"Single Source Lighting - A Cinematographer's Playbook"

Hello everybody welcome back to another breakdown. Today we are looking at daytime interiors, how to do it and make it look natural. We're looking at a spot that does it really well and some interesting angles. We're going to talk about some of that and basically how to make something feel quite natural and we're going to look at the angles that they choose, why they do that, what are some of the pros and cons and then hopefully how you can take that into your own work and incorporate it in your next job. So let's jump straight into it. This is a commercial that was directed by Bonnie Moir, I think it is. I'd never seen the ad before, I just randomly came across it and thought, well, this would be a good example of exactly what we should be looking for. So as we play through it here, you can see some things as we play through, there's a little girl that goes into this room,
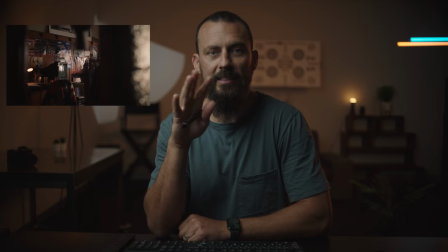she sort of peeks in and starts to find things that I think were in her mom's old room or something like that.
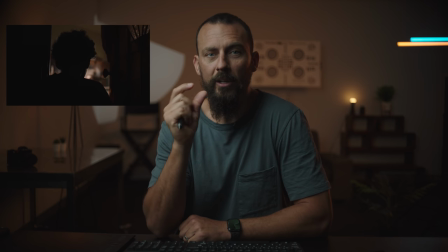She's looking around, right? But the key here, the thing that we're going to look at is how the framework applies here.
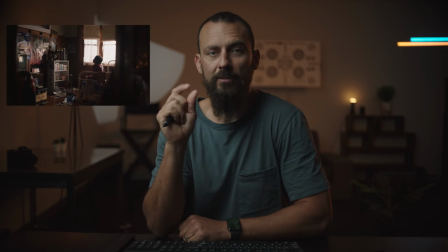What are some of the strengths of the cinematography and the blocking and the composition relative to all of that, and how you can take some of these ideas away, right?
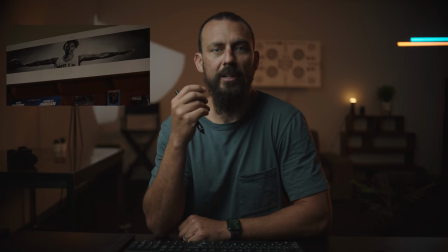Because it doesn't, not everything that looks great has to be some giant big budgeted thing. This is, this can be applied to whatever level you're at, right?
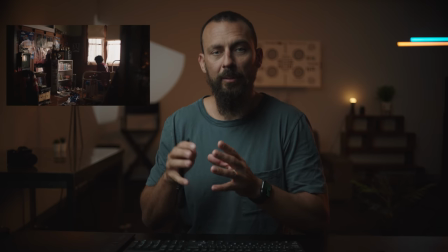You can take any of the elements here that we're going to talk about and apply it to your own work, and hopefully you'll see some improvements. So, there's lots of good looking stuff in here. All of it pretty much follows the framework if we scrub through quite quickly.
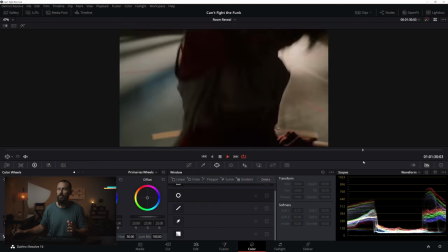Some workout sequences that we've talked about in the past that follow the same sort of rules, and then we're out.
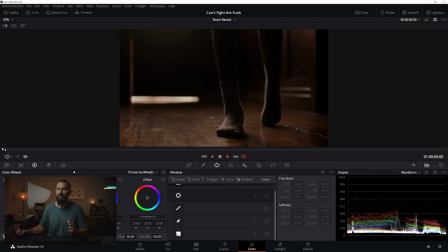Okay, so that is essentially the ad. let's start with the room reveal. This is, again, natural daytime interiors. That's what we're going for, and it helps that you don't have lots of people in the room where you have to cut to lots of different angles.
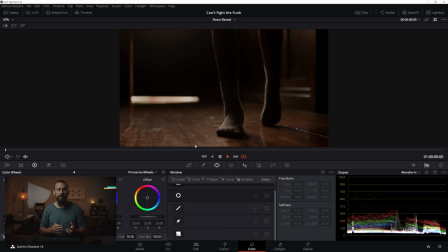Anytime you have a montage-y style ad, it's going to be easier because the less angles that you have to light for in a room, the easier it is, right? The less things you need to take account of, the less factors at play, so you can be a lot... it's quicker and and you can just be much more focused on that one specific shot rather than saying,
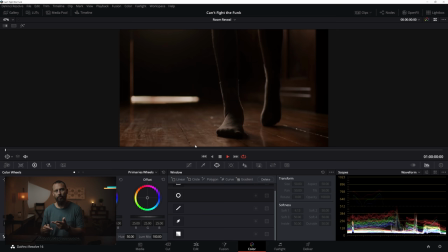okay, it looks great for that one shot, but what about when we come around and do the over the shoulder on the other person? The less amount of variables, the easier it is to do.
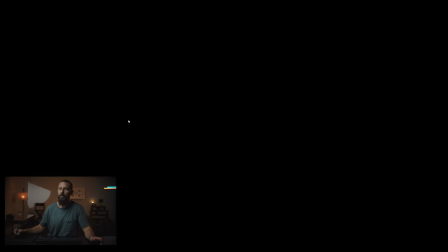So, let's take a look here. We'll go full screen. So, we got this nice little introduction shot of just the feet coming in, right?
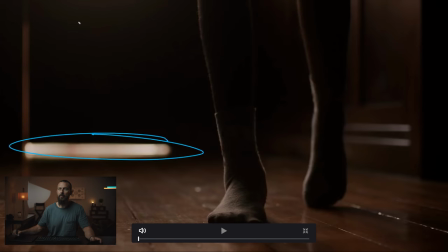And this is framework, right? Keep it interesting in the background with a little bit of light. Darkness, little tiny light here, more lighting from. I mean, it's not, it really is upstage, right? Just imagine this is somebody's face, and you are essentially lighting the framework style here. It just so happens to be on feet instead.
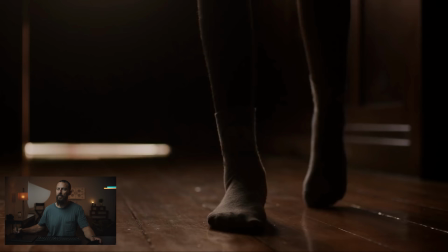So we got point of interest, nice floor with the reflection going on, shallow depth of field, and then the wraparound to darkness. Now, this is dark, right? This is no-fill territory, and this is a creative choice that you make. You say, how much are we going to wrap it around? How pretty are we going to make it? How naturally are we going to make it?
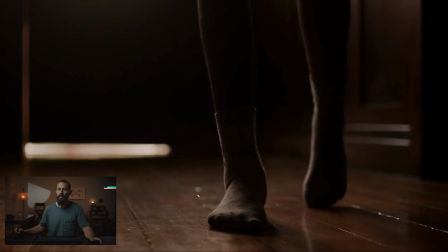And when I say the word natural, I mean it usually means, right, there's a good way to do natural, and there's a bad way to do natural. Natural, the bad way, is just showing up there and shooting it and it looks terrible, right, because you haven't adjusted to it. The natural that I'm talking about is what people think natural is when they watch something,
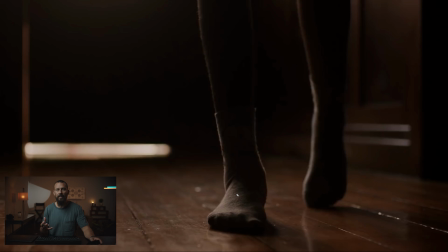right, and that means that you shouldn't feel the light, it shouldn't feel lit, but it's just still looking nice, okay, and that's what this is, right, playing to all of our strengths, little tiny edge all the way down the leg, same thing down here, those nice little lines that just pick up interest,
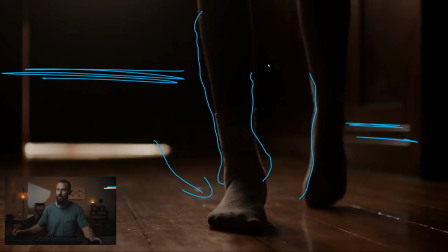and you've got the reflection in the background and we are shooting if you can tell there but we are shooting into the L of the room as well right so that's our setup shot we haven't gotten into faces yet but you can see it if you can light a face every subject becomes
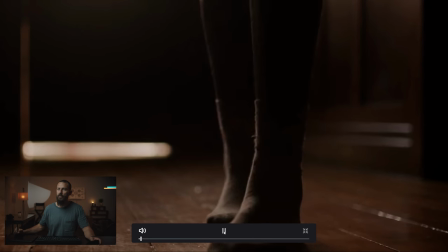that face and you can apply the same ideas in the same framework to it we scroll through to the peek through now this shot is nice and
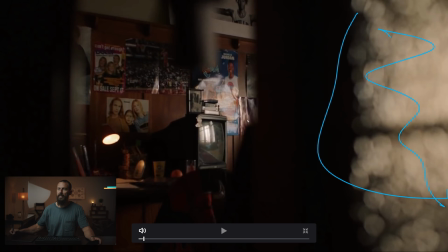easy right this this helps because you got this cool door here to add some light but as the door opens up you can see the diffusion that's in the window here that is lighting up this whole frame. What really helps in this shot is not only the framing that we've got here and the little peek around and the fact that we've got that reflection there that'll tell us all the lighting,
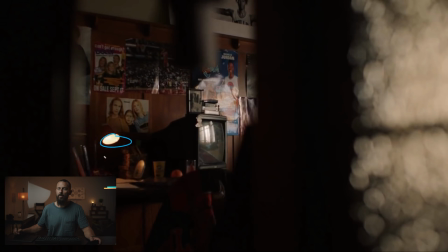but you got the little practical on just as a point of interest, right? Practical is always on. Then you have the wood which doesn't make the light bounce all around and make things really, really flat. So, you want to keep interest. So, you're looking for those textures that will soak up wood. It's a lot of the times when you see really well done commercials. they are set in quirky locations. They're not in some brand new white walled home because that's boring. It's hard to create contrast and it's hard to keep contrast in a white walled room. If you have something a little bit older style where there's wallpaper or where there is some texture on the walls,
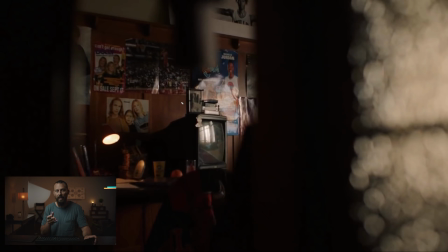that's always going to be easier to keep the interest, both through lighting and through color of whatever the wall ends up being. Okay, we scrub ahead from there. Oops. We go open up a little bit.
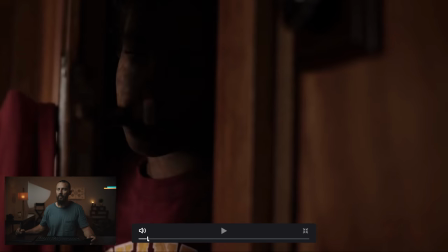You can see something's playing and we're setting up here, if we scroll back, we are setting up for our single source, right?
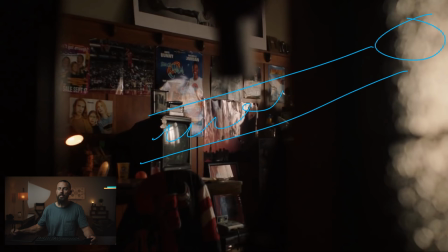The more you can do single source, the easier it is, because there's less elements to screw up, right? It's harder to think about and then to do the balancing. It's like when we're talking about wrapping the light around, you get much better results or much easier to get better results if you just balance light rather than add like an electric poly,
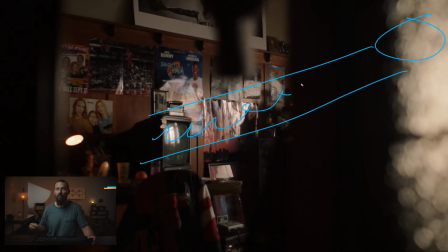because now you're having to sit there and balance levels, and it's really hard, and it can look quite fake, because it is fake, right? Just bouncing just is a little bit more natural. So, we go from there to this shot.
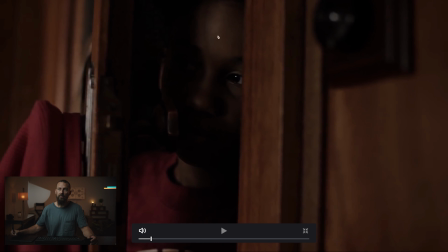This shot is the hardest to make look nice, right? Because you got a lot of different elements. You could imagine if you swung this way with the camera more and we're shooting more into the wall, it all of a sudden becomes really, really flat. This location works well because the door opens this way, which is the way that we were looking there, and then you can still light in here.
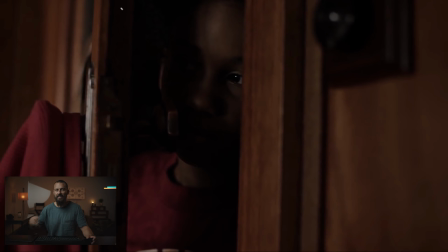The problem with lighting in this way, as we're doing here, is it can get really flat. if you get too flat to the door, whereas here, whoever shot this did a really good job of just maintaining the depth because we're using our shallow depth of field and then this little tiny leak of
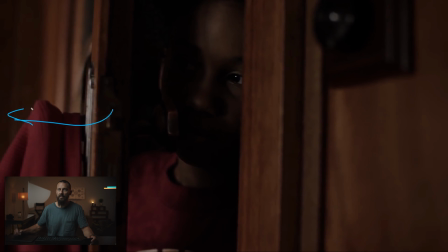light which just gets in there in the eyes, like that's a beautiful looking shot. Had you taken this a little bit further, it wouldn't be quite as nice or had we come around more, it wouldn't be quite as nice.
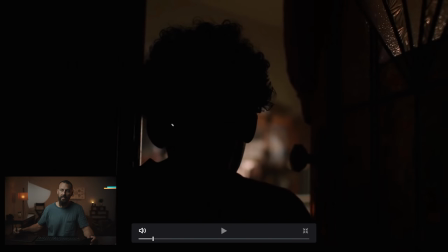So we go from there to the next one, this is nice, right? Silhouette just creates some interest. This is a really, I mean the whole commercial is quite down in all of the levels if we bump out.
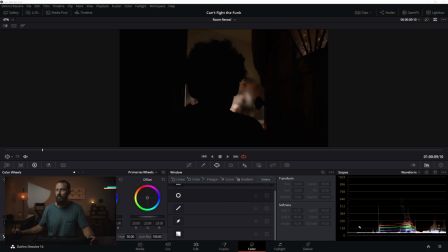Let's see, there's nothing there, right? Just absolutely nothing there. And that's the look, right?
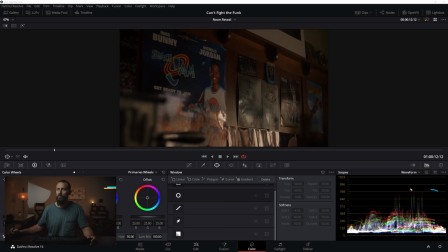Go from there, keep going. Go to the walls, same thing. Look at those highlights, barely above 50%, right? Just scratching the surface. Most of it is here, but it's here, but expanded, right? That's the elements of the squeeze and drop that we always talk about, is expanding this area.
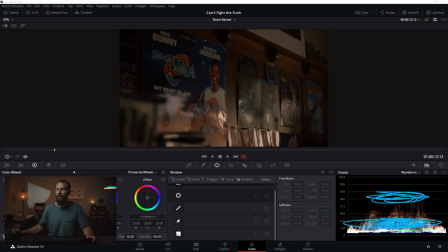This is the area where you want the expansion. You don't want the expansion up here, you want it down here. Take this and thick and fatten it up as much as you can.
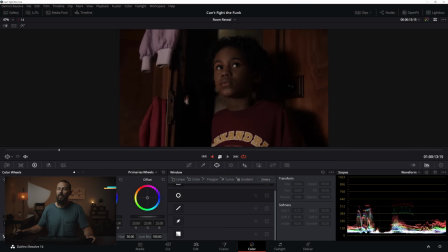Okay, and we scroll forward. Okay, but again, we don't see the window, we don't see the instrument that we're lighting from.
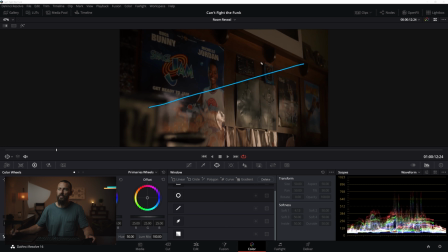It's over here where we're doing the lighting, right? And we're just cutting it off so we get this nice little area of lit up bit and then contrast. And using elements in the foreground and shooting along the wall rather than straight at the wall. And we gotta keep going forward.
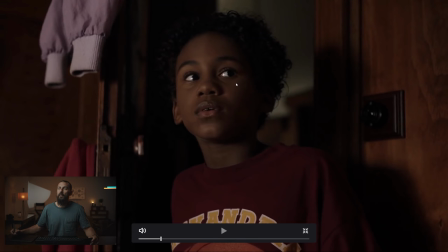Now this one, let's go full screen. This one is great because you could easily do this the other way, right? You could easily have her looking more that way. But by looking this way with the face and this way with the eyes, you're getting the framework, right?
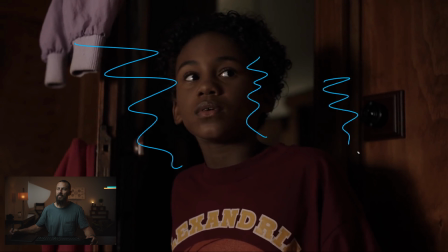We're getting big soft light this way, using the neg that ends up happening from the actual wall itself, right? Just sucking up all of that light while still having all of the depth of the doorway. Still having all of this back there. Just a really, really good looking shot. But scroll forward from there, then we're, boom, we're sitting down.
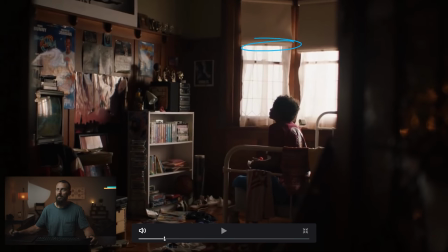Now you see, well, this is not curtain combo, this is the pull down, which is not as nice as the curtain combination, because the curtains you can then use as in-the-shot cutters, like you can use them as to cut off the light, and they're in-shot and it's okay.
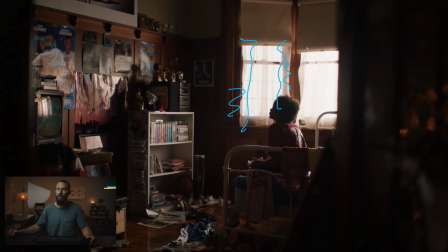You can use them to shape, and people just buy it, like, oh, yeah, everybody has curtains. But you look around, not many people have that style. These are okay. I mean, these are the next best thing because you can still get rid of the tops of the frames of windows if things are too hot.
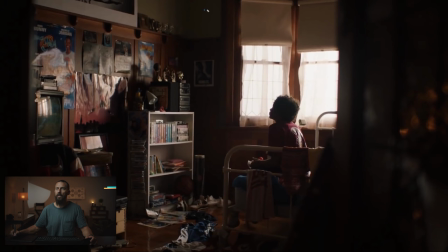You can still add some shape because if you rolled these up, you can imagine how much more level would be all over the place up here, and it would kill the mood that we're going for. So, you know, if you can't get curtains, these are the next best thing. Diffusion straight on the window. You can see this window just lighting up like crazy.